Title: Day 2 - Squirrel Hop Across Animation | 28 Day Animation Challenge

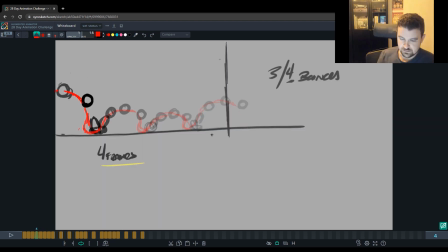[16:33]
If it's been unclear, well, when I ghost this, as I said, maybe I gave some of that away, but the tail is following its own arc, and it's very similar to the ball because it's attached to it,
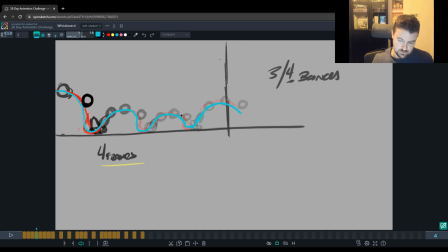[16:48]
but it's essentially following its own arc, and it's a wave. Okay, now that wave is taller when ball is having taller bounces, and then it gets shorter when the ball is shorter.
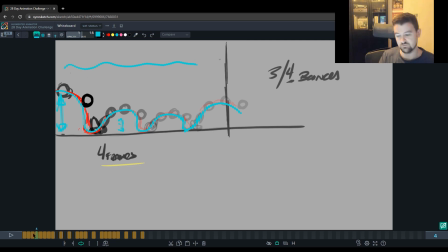[17:06]
Now we could get it to where it's only doing this. It's a very like mild ripple, right? And that would look very, very fast. That might be what you're doing if you're having the ball kind of sprint, right?
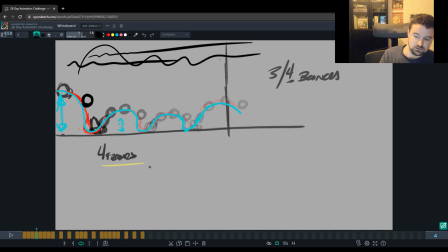[17:19]
It's like bing, bing, bing, bing, pew, instead of boing, boing, boing, you know? That's what you would be after with the tail. If the tail were to, you know, if you had this and then the tail was going like this, it would be very intense.
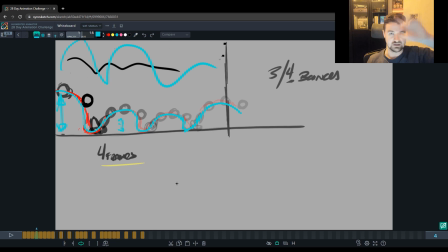[17:38]
It would be very hard to watch this, almost kind of flashing, and we wouldn't understand what's happening. It wouldn't be clear to the audience. That clarity is in animation what you call staging. So not only presenting the idea clearly,
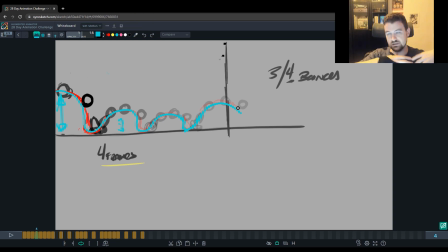[17:57]
but then making it clear enough for us to watch the whole action throughout the shot. What else are we doing here that's an animation principle? We're doing two different workflows.
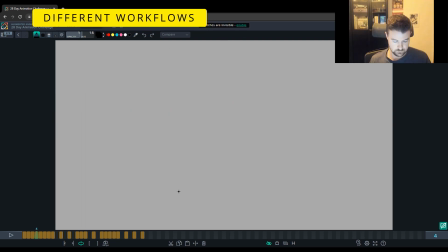[18:11]
So we started with the ball, right? And oops, we started with the ball,
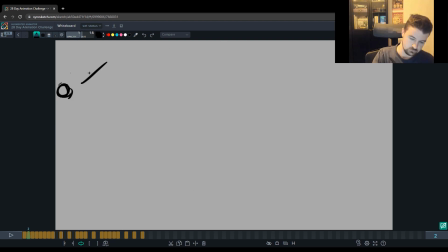[18:20]
and if I go back here, we started with this, and then we mapped out the whole bounces for that, right? And we did it by putting in first those key poses. So we put the highs and lows everywhere. And then we went in and we put the breakdown keys, right?
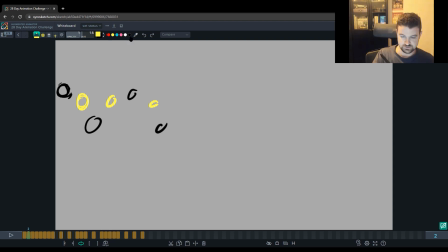[18:38]
To all these bounces. This process is what you would do while you're animating. And this process is called pose to pose. You're putting in all the key moments first so that you know where you're headed throughout the whole shot.
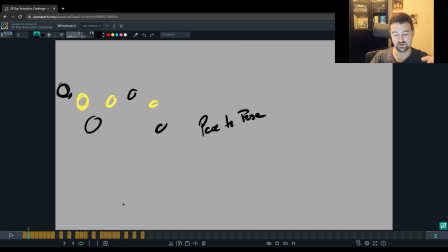[18:58]
It's not a mystery. You're not wondering, right? You're kind of figuring out the main beats of the shot. How fast someone walks, how many bounces there's going to be, how big do those bounces need to be to get off screen, right? You're figuring all that in a pose-to-pose workflow. That is a principle of animation.
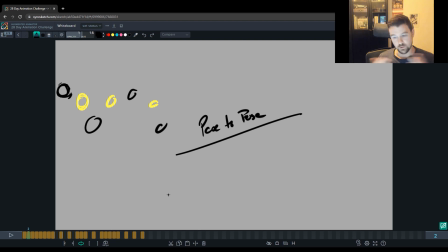[19:18]
Another workflow is what we did with the tail. You watched me just kind of dive in because the ball was already there, and I went from one frame to the next, putting in that tail. That's what's called straight ahead,
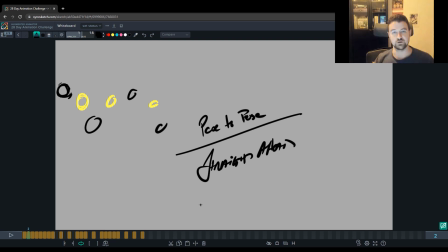[19:36]
where you just dive in and kind of go with the flow of the action and make adjustments on the fly. That's a very intuitive process, but if you're not clear on where you're headed, like,
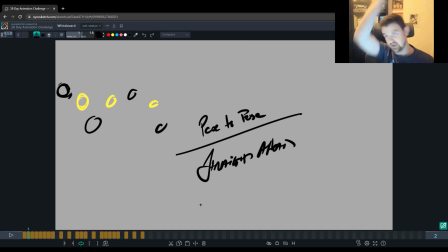[19:48]
you can easily end up you know, with a tail that's kind of too much or too little, or not anywhere near as dragging. overlappy as you want it to be. Okay, so that is another thing you just learned here in the simple planning process.
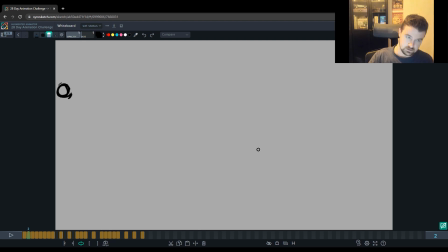[20:07]
The third big thing you just uncovered here is how we were overlapping this.
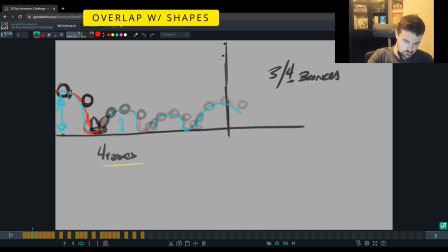[20:13]
So we were building in the overlap with poses, right? We had here, delete that one.
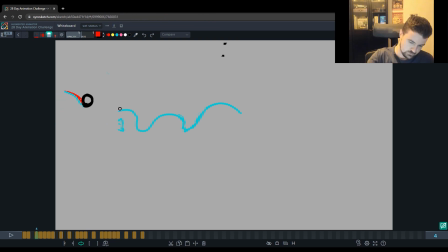[20:20]
Here we have at the top of every wave. Actually, I should just leave that. I'll go ahead and re-put that back in. Let me just put that back in. At the top of every wave, right?